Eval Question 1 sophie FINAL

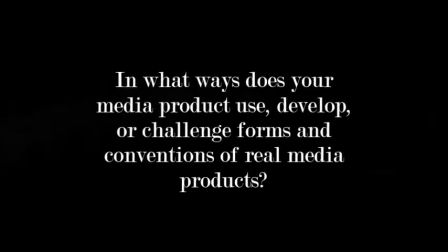(0:05)
In what ways does your media product use, develop, or challenge forms and conventions of real media products?
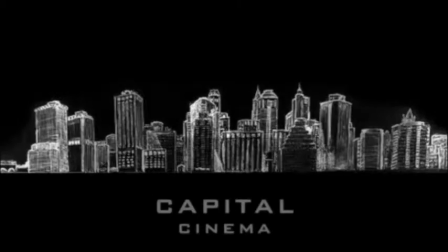(0:15)
Our film opening begins with our production company logo. The company we created is called Capital Cinema. We chose Capital as it has the connotations of being at the centre of all action as well as being the richest and most advanced. Our logo contains a city skyline. We chose this because the city location is a thriller genre code and convention which we used in our film.
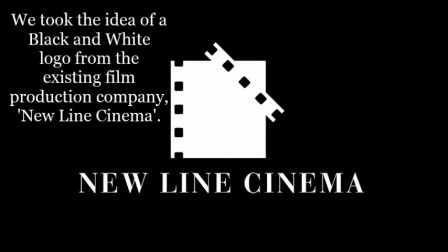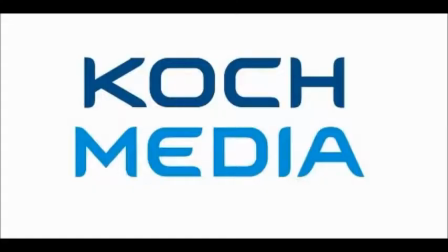(0:38)
Following the production company logo, we have the distribution company logo, Coke Media. We chose this company as it's the #1 independent film distributor in Europe and has proven to be involved with very successful films of the same genre, thrillers.
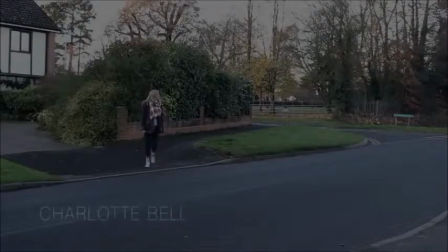(0:54)
Our film opening starts with a female character walking through a city setting.
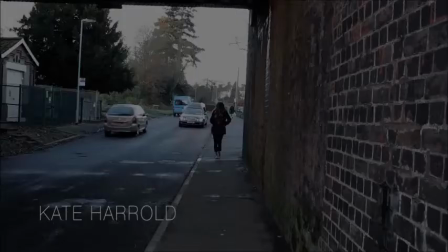(0:58)
This is shown through various establishing shots. The cars featured in the background indicate that the time period of our film is very present.
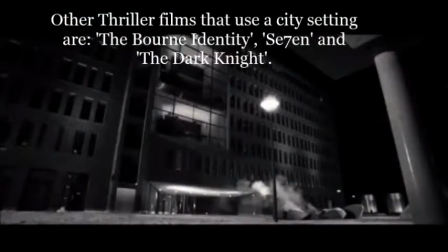(1:05)
We chose this setting as it is used in other thriller films such as Casino Royale, which proves it to be a thriller genre code and convention.
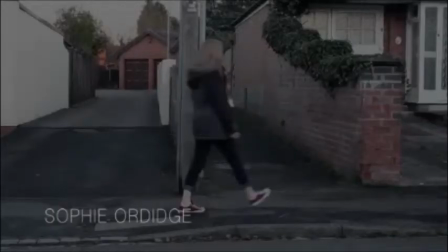(1:13)
While the location is being established,
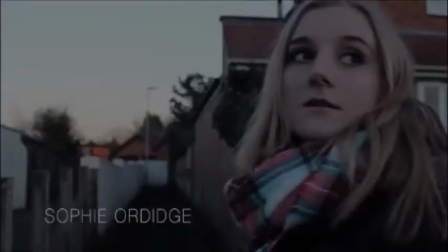(1:15)
the opening credits of the film begin to fade in and out on the screen in clear white font in the left-hand corner, which is a film opening convention. We took the idea of them appearing in this way from thriller film Face Off.
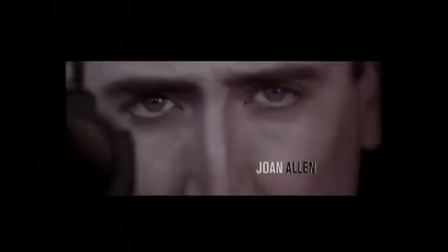(1:30)
Having similarities between that film and ours shall hopefully reinforce to the audience that our film is a thriller.
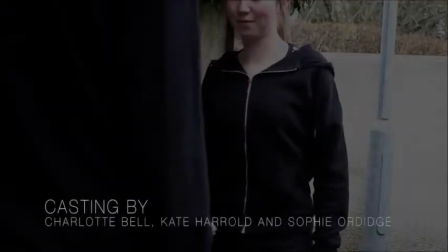(1:35)
The next location our opening features is a suburban alleyway.
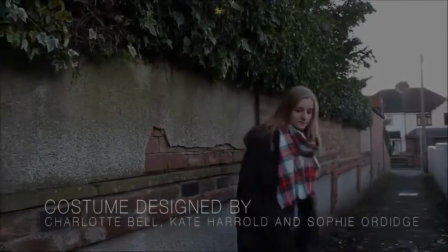(1:39)
Here we have an ordinary location in which extraordinary things shall occur, which is typical of the thriller genre.
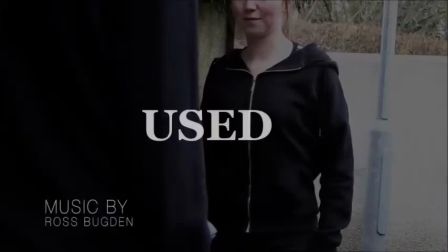(1:45)
The white text is another thriller coding convention as white is used to represent good.
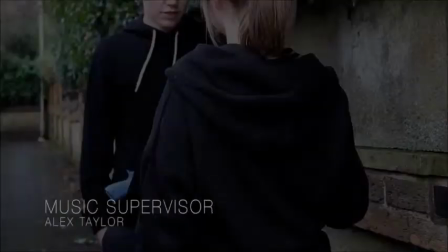(1:50)
Having text that is so simple makes sure the audience aren't drawn away from the action happening on screen to look at the credits.
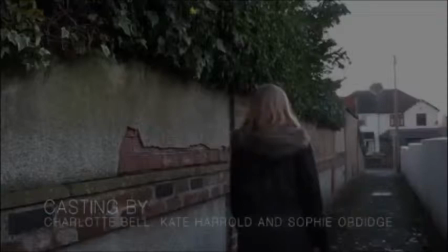(1:58)
Film openings usually introduce the main character of the film. We challenge this by not introducing the main character of our film, which would be a police detective. We used a female character to set up the plot for the rest of the narrative. She acts as a temporary hero.
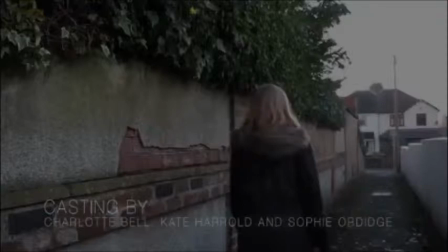(2:12)
Having a female as the hero of our opening modernizes the thriller genre convention of the hero being a male, better suiting it to modern society.
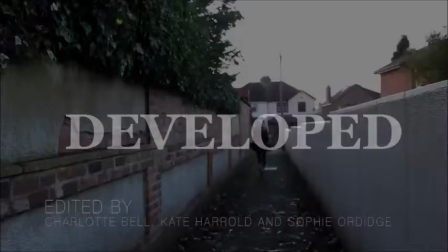(2:19)
This is the way in which we have developed a thriller convention. We are then introduced to the villains of our film.
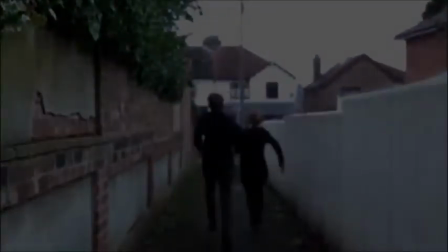(2:26)
Their bodies are shown through mid-shots, allowing the audience to see their aggressive body language, though their faces are not shown. This creates a feeling of suspense within the audience as they're never completely aware of what the villains look like. We took this idea from thriller film Kill Bill, which only ever shows the feet and hands of the villain.
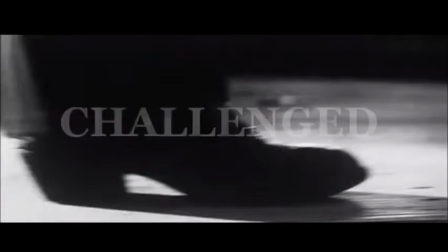(2:43)
We challenge the thriller genre convention of knowing what the villain looks like from the beginning of the film,
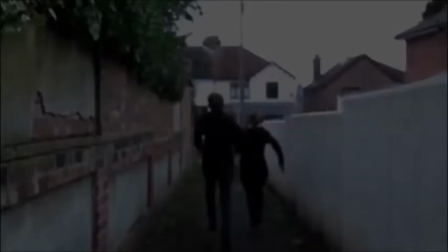(2:48)
which relates to the convention of hidden identity, often featured in this film genre. The villains are wearing black clothes, which is typical in thriller films as it identifies them as the bad characters. Low-key lighting is used to show the villains, which increases mystery, as you aren't able to see them very clearly, even though it is only early evening.
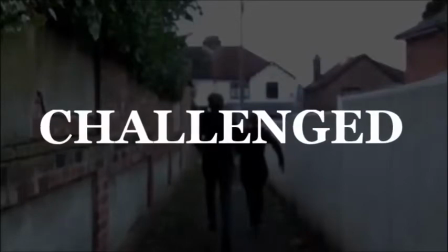(3:06)
Here we challenge the thriller genre convention of the film occurring at night. We proved you can create a tense atmosphere while still having the film occur in the daytime.
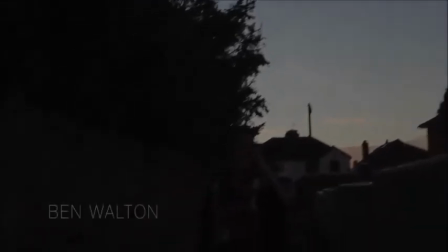(3:14)
Having the events occur when it is still light makes the villains appear more menacing as they feel powerful and threatening enough not to need to hide in the shadows of the night.
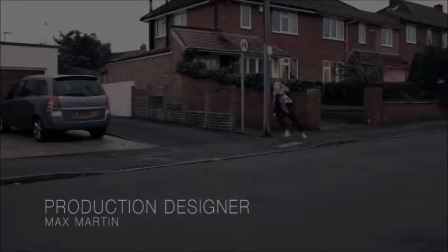(3:23)
Regarding sound, up until this point we have included tense ambient sounds to set up a menacing tone which implies there is danger ahead.
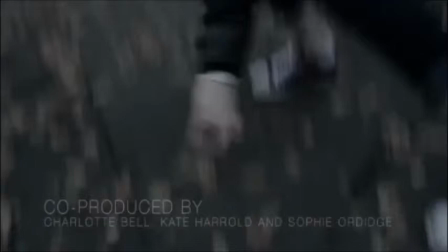(3:30)
Once the female character overhears some crucial information about the planned terrorism attack, the score of our opening changes to a faster one, which incorporates a drum beat, which we use effectively to mirror the female's fast heartbeat as tension builds on screen. Another genre convention we use in our film opening is a cat and mouse chase scene,
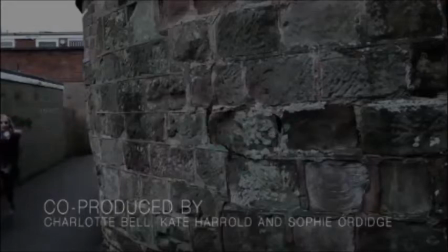(3:48)
which occurs between our female hero and villains upon the villains realising the female has recorded what they have said on her mobile phone. A mobile phone is another indication of the modern time period the film is happening in. The chase scene occurs through an urban setting which is very relevant to the genre.
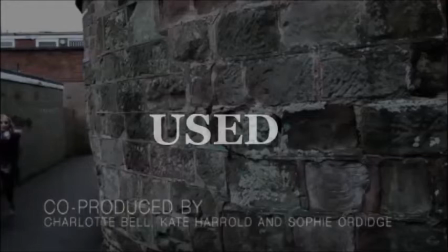(4:03)
The idea of a cat and mouse chase between hero and villain was taken from the film The Bourne Identity, as it proves to be a very successful way of creating anticipation amongst the audience.